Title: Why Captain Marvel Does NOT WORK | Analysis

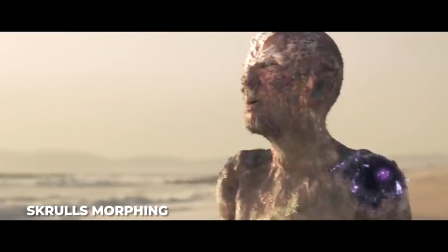8:20 There's some shots that look absolutely terrible though, like Black Panther bad, but honestly,
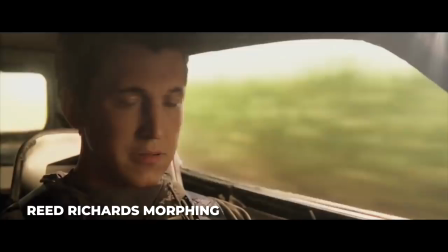8:24 it doesn't surprise me because Marvel likes to keep tight schedules, and VFX companies can't really polish things up that fast.
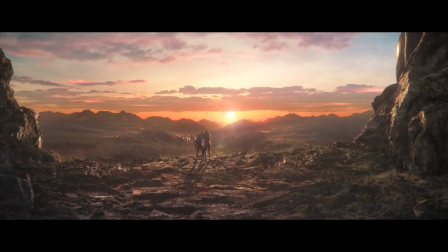8:30 Again, a VFX company does make those terrible CGI moments, but most of the time it's just Marvel with its deadlines.
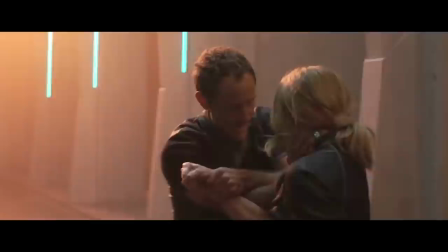8:36 At least that's what I keep hearing. Anyways, the cinematography in the movie is rather good. There are some interesting shots.
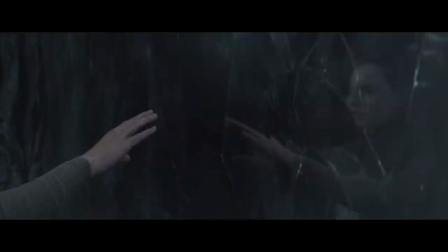8:41 There's this weird idea that's presented that's very abstract, almost kind of arthouse. It's ruined by horrid CGI though.
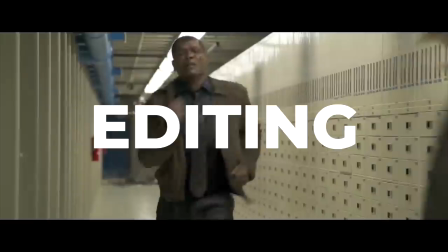8:47 It's like a less interesting The Last Jedi scene, this one specifically. There's some really cool camera work in this location specifically, but the editing, wow.
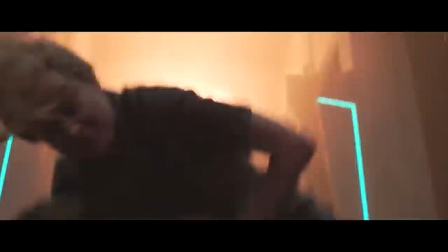8:56 You could tell from the opening fight that it wasn't going to be very good. It's just your average, quick-cut blandness that we've come to expect, and I wanted more out of this film in that department.
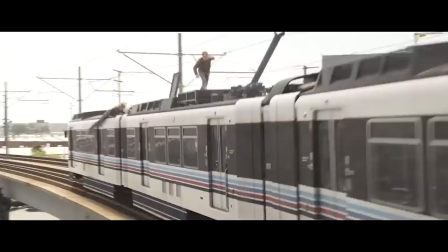9:04 It's rather depressing. The color grading on Earth is absolutely abysmal as well, with everything looking gray and brown.
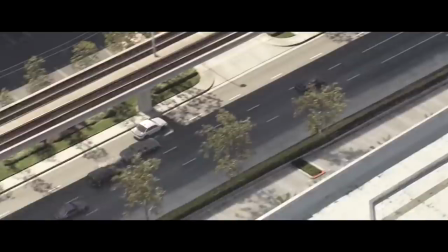9:11 Pretty much concrete. Do you think I'm too harsh? Look at this fight.
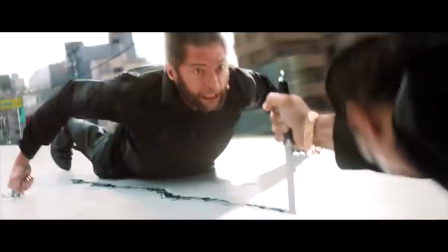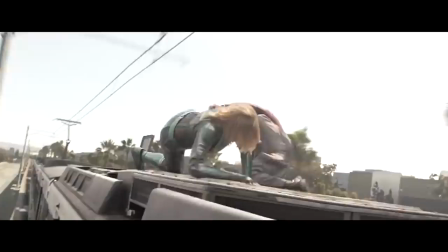9:24 Now compare it to this.
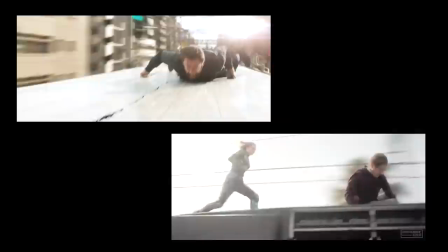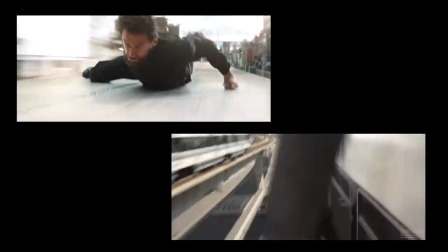9:34 the fight scene from the wolverine pops a lot more right it's because of the color the saturation as well as just better camera work what
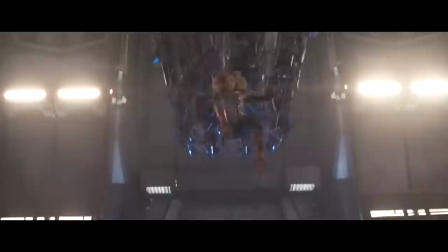9:42 is this shot tell me please tell me what this shot is oh that's right it's a terrible one there's a final fight sequence on a spaceship and there's
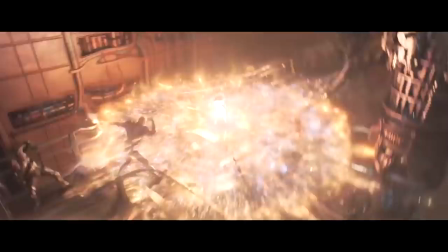9:51 a room that's so dark and everything's moving so quickly and the camera is moving so quickly you barely
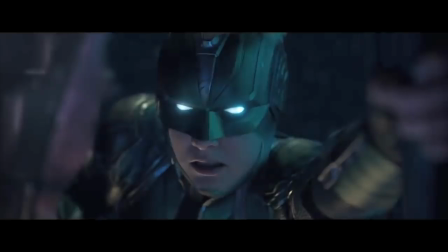9:57 know the characters too there's moments in which you just see epic fighting but you don't really know who Captain Marvel is fighting.
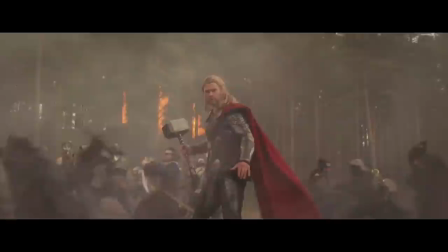10:03 Anyways, Captain Marvel is an okay movie. It sits alongside Thor The Dark World for me.
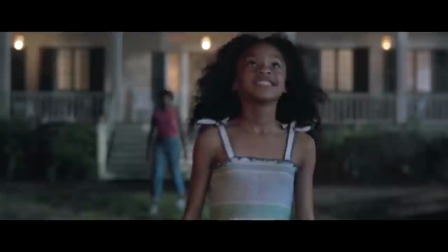10:08 I expected so much more from this movie. The movie isn't even that feminist. I don't know why there's so many haters for this movie in that regard.
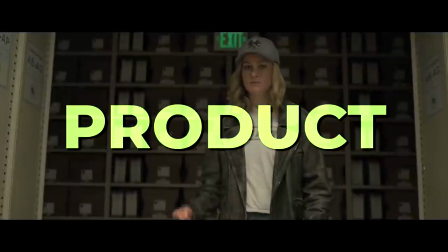10:14 You should be complaining that the movie is just another product, and that's ultimately what Captain Marvel feels like.
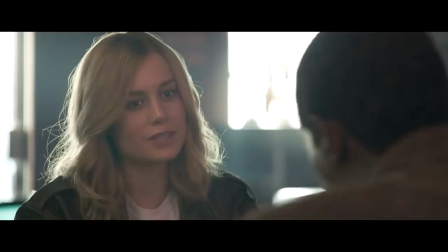10:20 Marvel, Disney, is selling you a product, not a character.
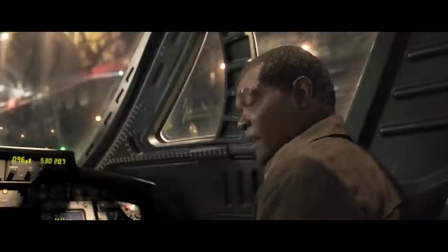10:24 The movie feels like a prequel to a bigger movie, and that's because they already are making a bigger movie.
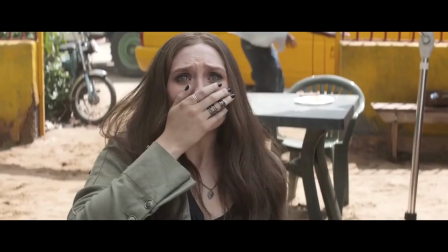10:30 Endgame. Captain Marvel 2. And most people say that as an excuse for why a Marvel movie isn't that good, you know?
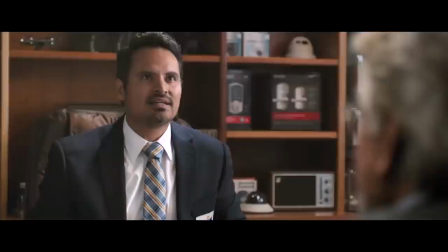10:36 A movie should be a cohesive story with powerful characters,
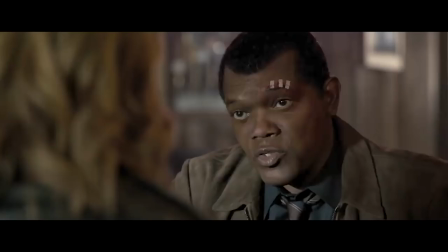10:39 not a run-of-the-mill story with fabricated emotional stakes to make people feel good for two hours and prepare for the next movie.
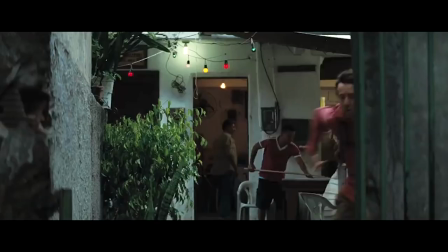10:46 Captain Marvel sits on the shelf with Thor 2, Ant-Man and the Wasp, and the Incredible Hulk.
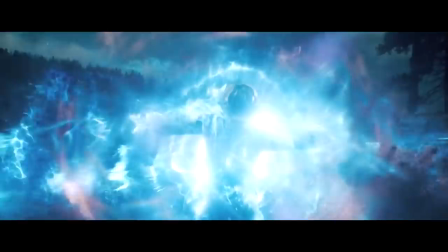10:51 Closing comments. The scene in which Carol gets her powers is incredibly good. I really dug the explosion and the entire scene honestly.
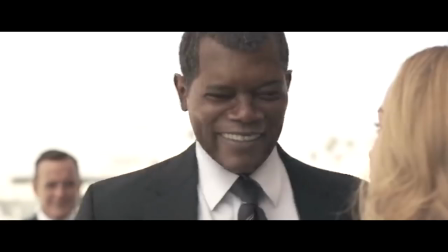10:58 Goose the Cat also does not steal the show. I still wish Phil Coulson was alive. Lastly, the Skrulls were the best part of the movie and were actually the heart of the movie and that's where I'll leave it.
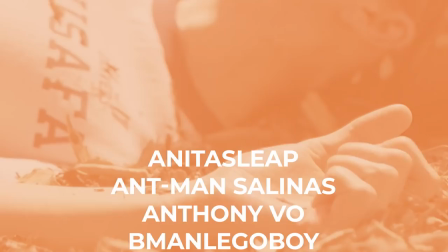11:08 Thanks guys for watching the video. Did you like Captain Marvel? Did you hate Captain Marvel? Did you loathe Captain Marvel?
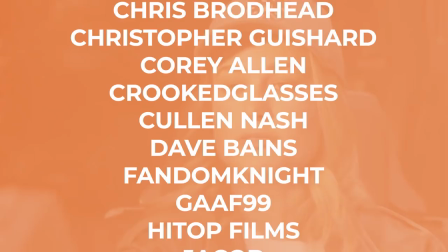11:13 Did you love Captain Marvel? Please let me know. I want to know your opinions. Anyways guys, I do have a Patreon.
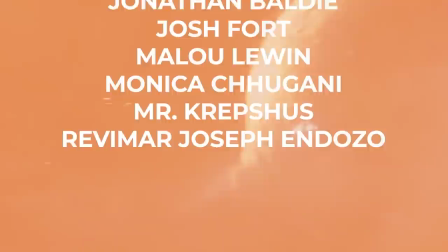11:19 I do have merch if you really like this content. It would be great if you supported me that way and thanks so much for coming to the table.
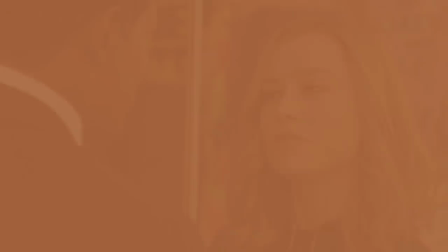11:25 I'll see you all next time.